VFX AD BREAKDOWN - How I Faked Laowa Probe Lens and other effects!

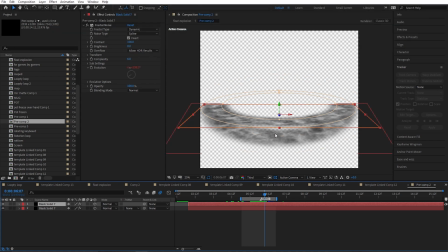This is the same exact solid but duplicated and one is rotated
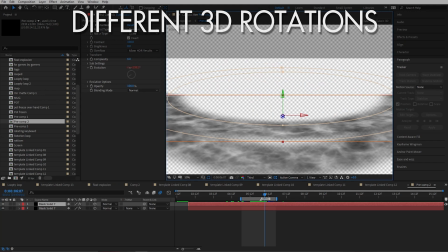in 3D just a little bit upwards so it gives it a little bit of depth.
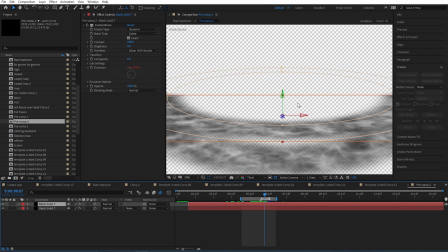It's not perfect but it's so quick that you never notice it. It's literally a fractal noise with a few masks on it in the shape of
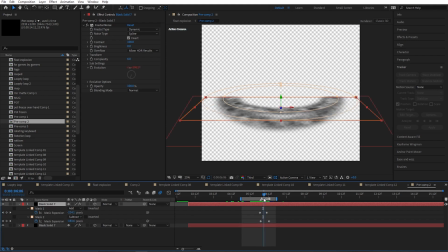a circle and I animated these masks and yeah then I used it as a displacement map.
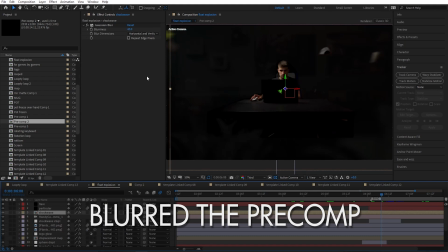It's in the pre-composition and I blurred the whole pre-comp to make it less sharp.
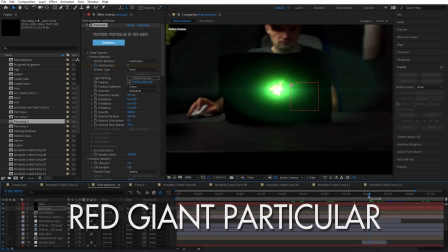I added particular just a little bit during the explosion but they're really really subtle.
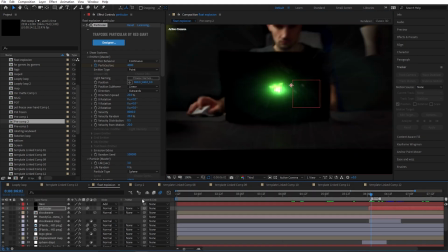They are barely visible but they add a little bit of oomph to the explosion and then on the very top I added a little bit of flare
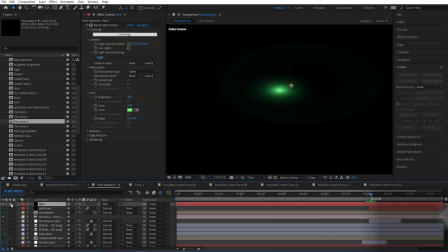using the no light factory. i believe this is from red giant as well and yeah this is the whole shot the biggest challenge of course was
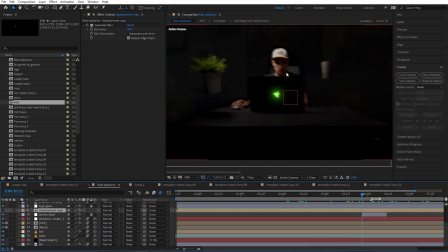that small room but using some 3d layers and 3d camera work we were able to overcome that then we have that money shot
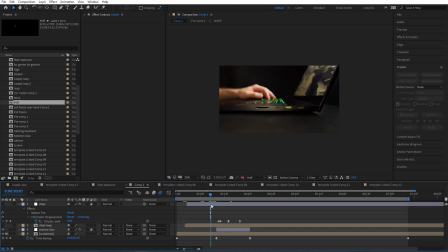so i came up with the shot first and then i came up with the whole concept of doing this ad so this was done in blender so let's take a
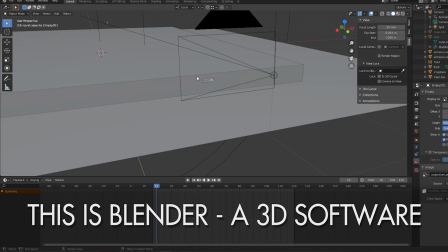quick look at blender I'm sure most of you don't even know what's going on, but in short,
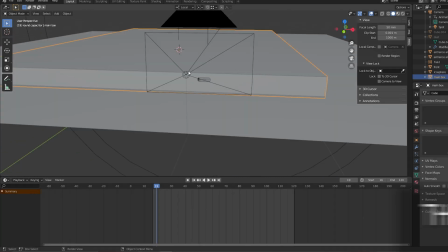this is the box where I would have my internals in.
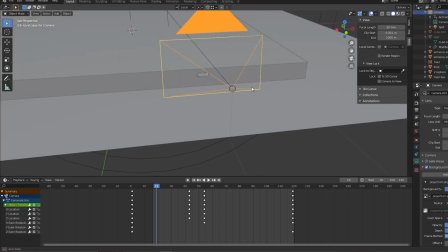This is the camera and also the light because I was aiming for the lower problems.
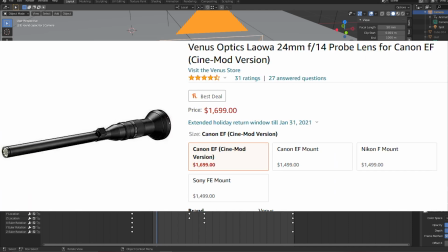And that lens has the light in front of the lens, a LED light, and it's a macro lens.
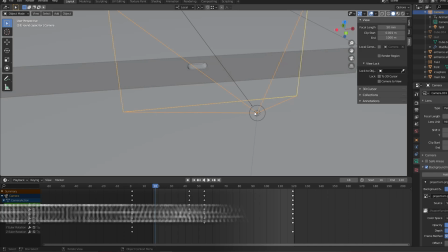So I had my light at all times just where my camera is.
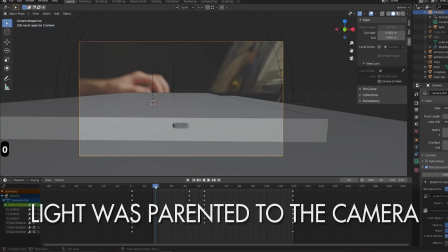So when I go inside of the camera view,
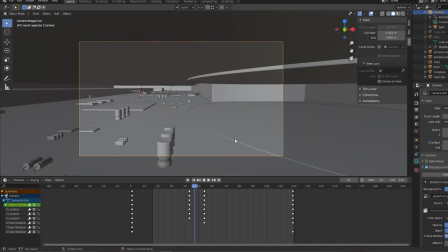I am going into that model and all of these elements were modeled by me.
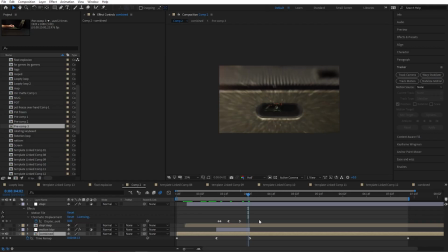Then I added some texture, rendered it and it came out looking like this.
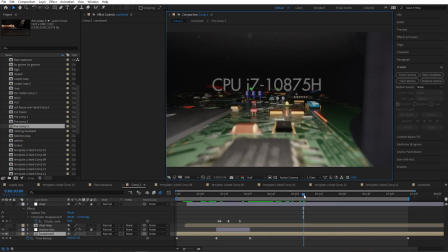Here I tracked the camera and created a title in 3D, really simple stuff.
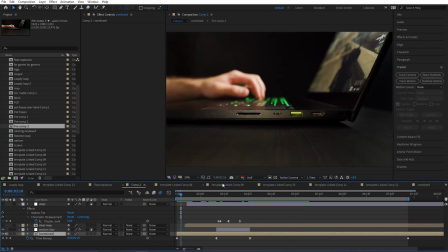So the way I incorporated that shot was actually quite tricky because I had to be playing on the laptop and my wife helped me with that shot.
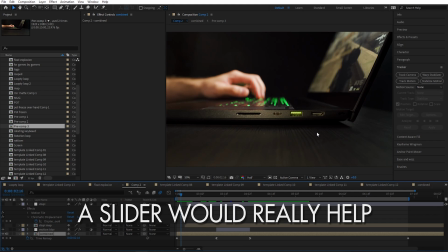I don't have a slider which would be a lifesaver here, but what we did was we took a really slippery rug put the camera on it,
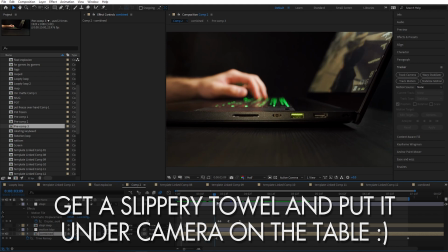put it on autofocus and slowly pushed the camera towards the laptop.
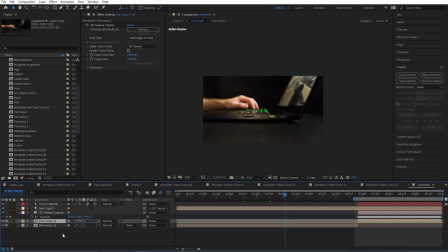That final zoom was done in post. Of course the motion blur helped to mask this movement a little bit.
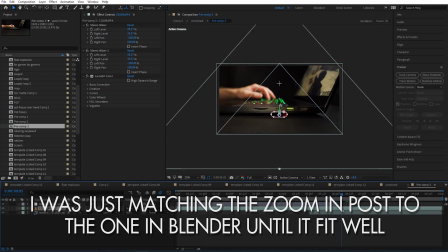I created a small mask that I faded out to
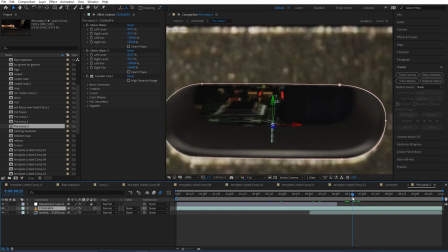reveal the original shot from Blender and animated the
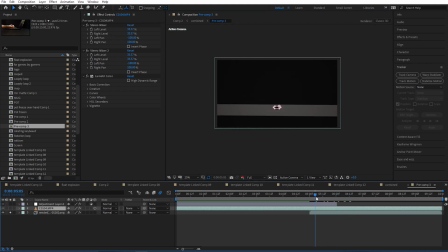shot a little bit so it matches the camera movement so it would integrate seamlessly.
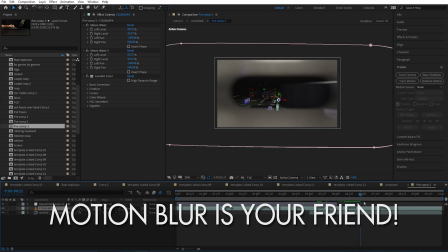It's not perfect but with some motion blur it's not even that noticeable. so yeah
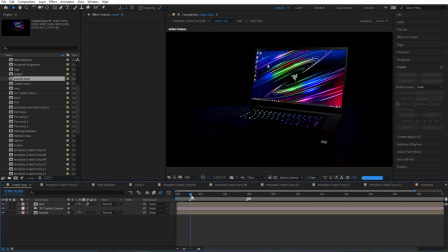that's that's this shot the next shot is the rotating laptop again
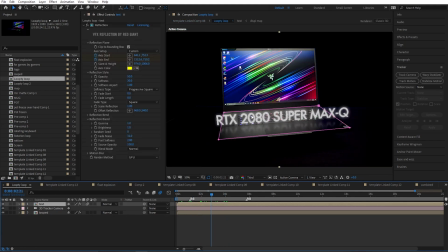on a lazy susan i created a text using 3d camera tracker created a reflection
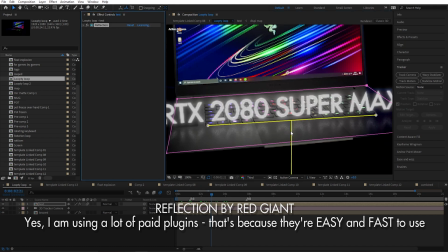using the reflection from red giant really handy this is the original shot
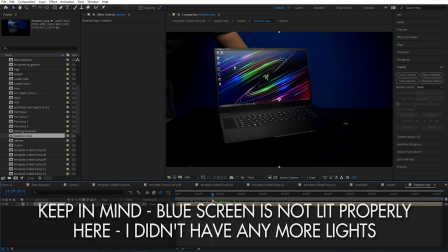there is a blue screen behind it i had to remove the background because it didn't
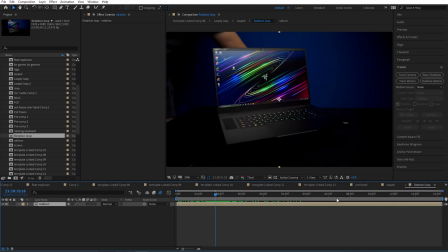look really good and i was in the shot obviously i just removed it using masks.
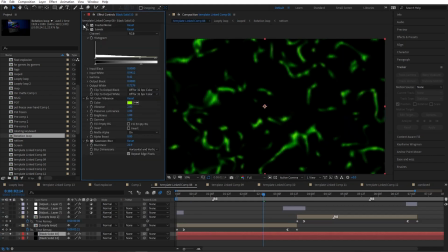I had to recreate the background somehow, so I just used a fractal noise with animated evolution.
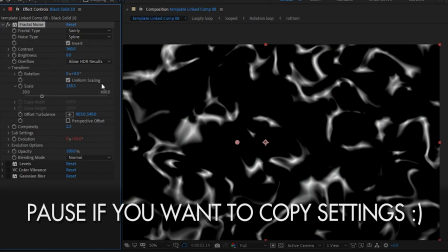These were my settings.
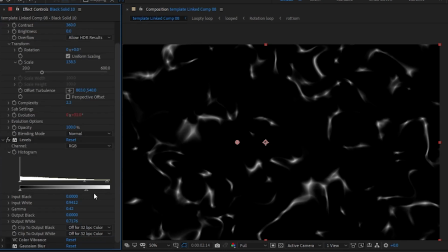Added some levels just to manipulate the look a little bit, pull down the whites, then added VC color vibrance.
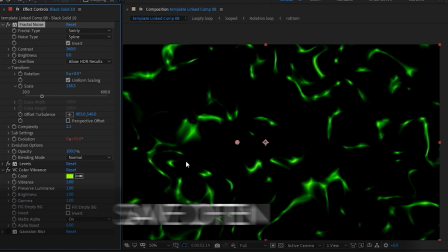I love it. It's a free plugin. If you don't have it, go get it. It can cause some issues with After Effects, so if you're using it, save a lot.
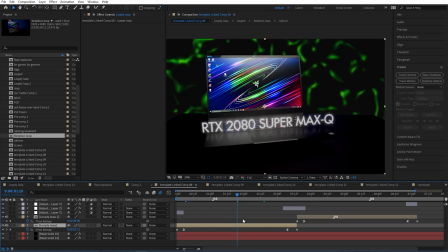And then added just a little bit of Gaussian blur. I used the same shot twice and for each of these I have a different title.
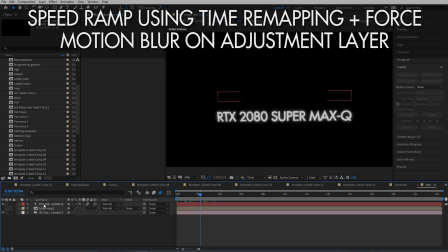I have a speed ramp in the end and in the beginning and the text was displaced using this map.
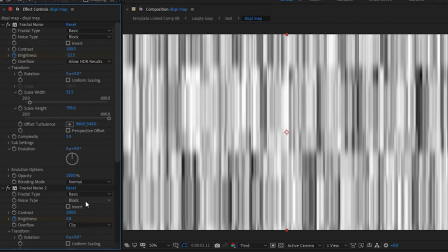I have two fractal noise effects using basic and block,
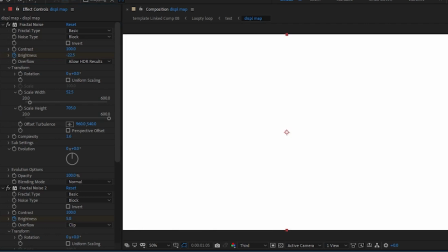stretched them in the wide direction and animated brightness from 100% white to 100% black.
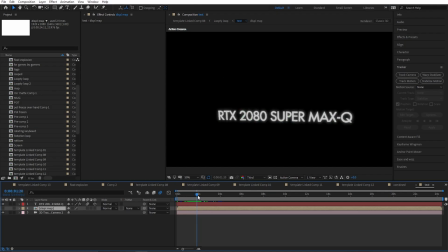Actually this effect is from Video Copilot. In one of the tutorials, Andrew showed how to use this placement map to animate the text in a cool way.
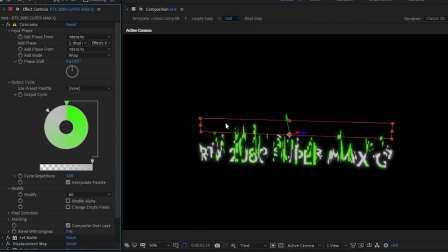I used the Colorama plugin first to colorize these parts that weren't 100% of my final color.
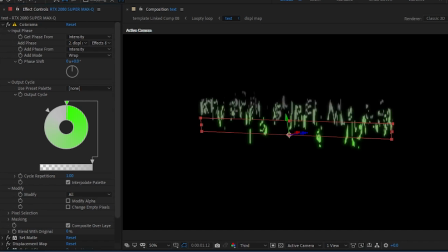So basically everything that's fading in will be colored and it gives it that cool glitchy effect.
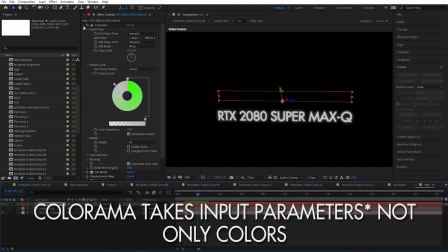Colorama takes some input colors and remaps them onto to another ones, but you have a lot of options here.
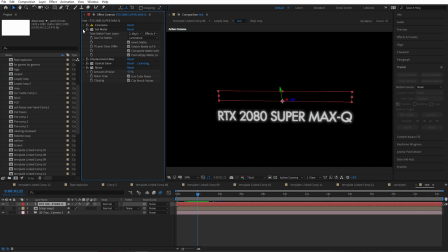But anyway,
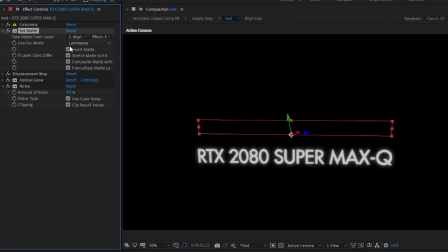then I have a set matte effect and it's taken from the also displacement map to not only displace it,
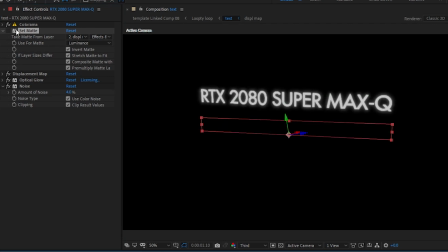but also fade it in. So it's using the luminance value from the same displacement map.
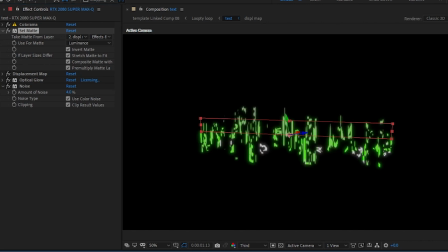So at the same time, we are animating the opacity from zero to 100, as well as displacement of that layer. so this is just the opacity
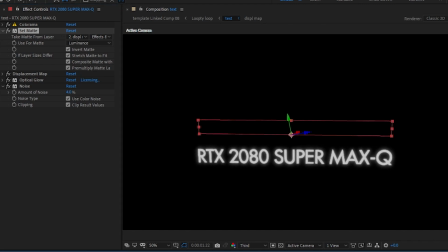and this is combined with displacement then I have optical glow
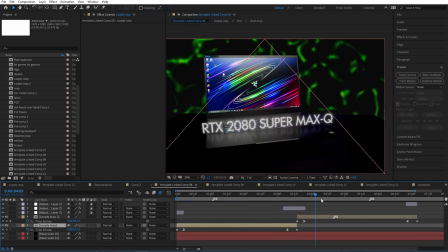and a little bit of noise and that's how I did these two shots then really really
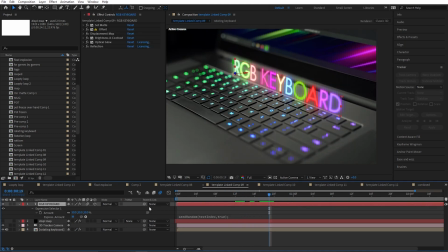similar to the previous one the only thing I did differently was the color of the title to create the RGB characters actually I used the creative cow post from one of the users his name is Dan Ebert
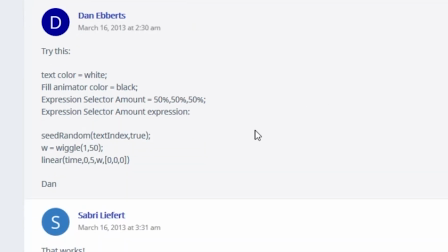it was from really long time ago but it's still working just fine I tweaked it
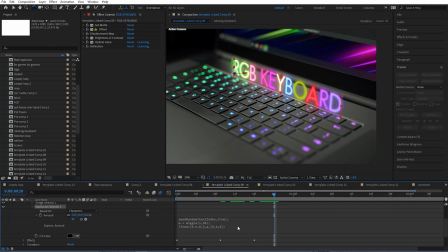just a little bit too much my needs you can see this is the original post and I use this expression you can manipulate these values to change
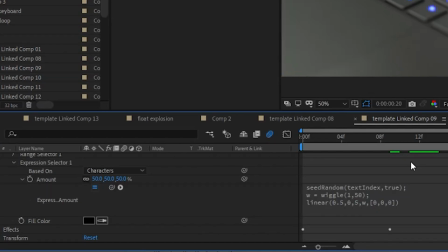the RGB look but yeah that's that's what I did of course the same deal
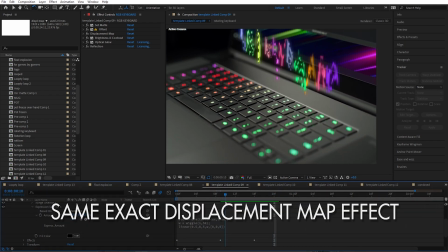with displacement map and set matte I used a little bit of offset because the displacement map obviously moves it away from the original
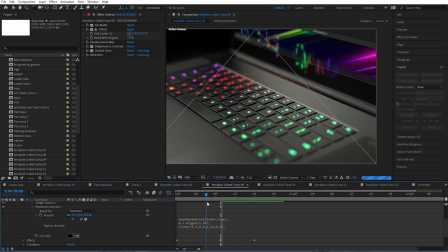position and to make it fit just where I want it to be I use the offset effect and then some optical glow and the reflection to create this effect I used again
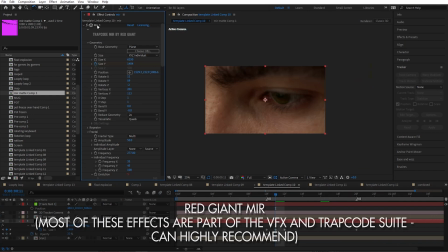a paid plugin from trap code red giant mirror so
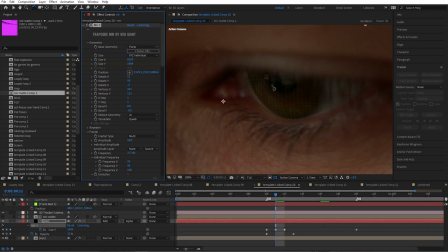what it does is basically creates a geometry a plane which you can tweak in
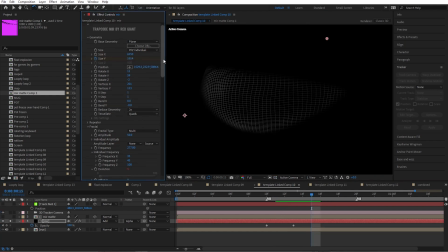a specific way so I created a wireframe using these settings
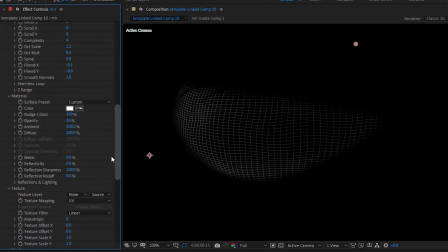if you have red giant mirror and you want to do that as well but I'm sure every shot will be different so you just have to tweak it just a little bit then I added the VC color vibrance a little bit of Gaussian blur and
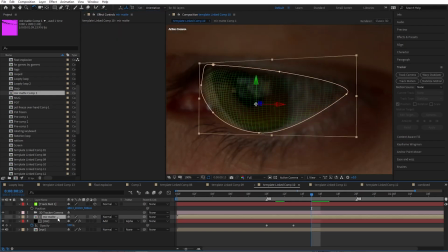the optical glow I also had some image of eyelashes
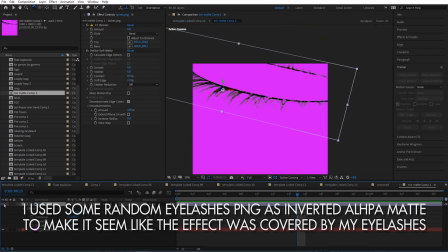that's right here and i create a solid underneath using
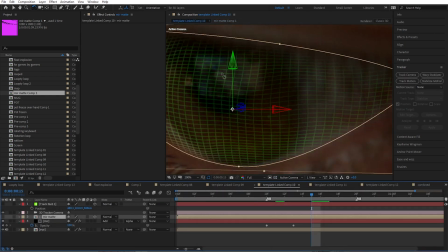alpha inverted matte and then use that whole thing as alpha matte for the trap code mirror
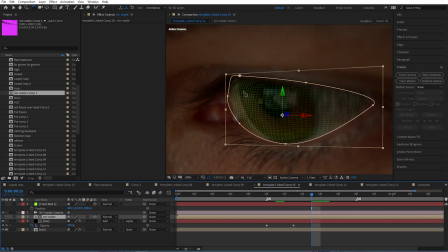so it kind of blends and you think that there are eyelashes over that effect i use the
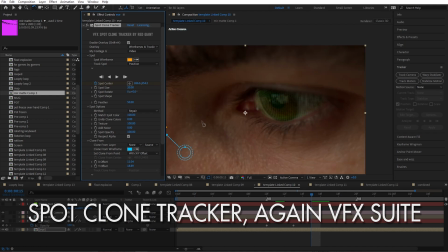spot clone tracker to remove some blemish so it's not distracting and then
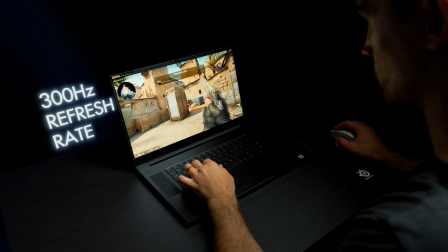finally again the well-known effect for the
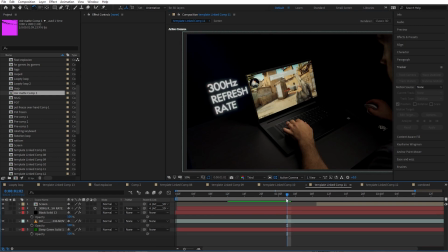text nothing different from what you've seen before and then I created an overlay that says
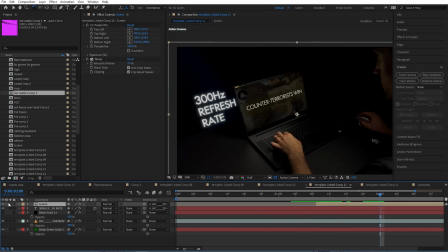counter terrorists win the screen is just a solid with CC power pin to stretch it to match the display and a little bit of noise and
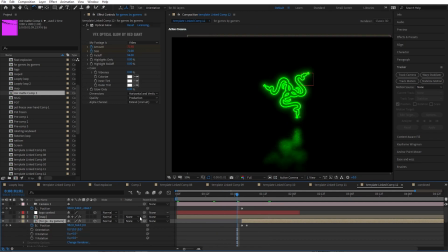the final title was a razor logo there is a 3d camera
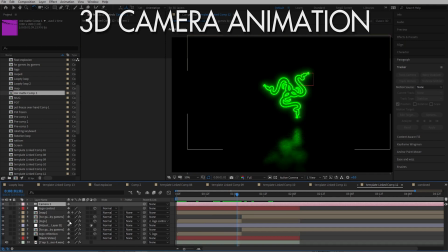which is doing the zoom in zoom out we have the logo with optical glow on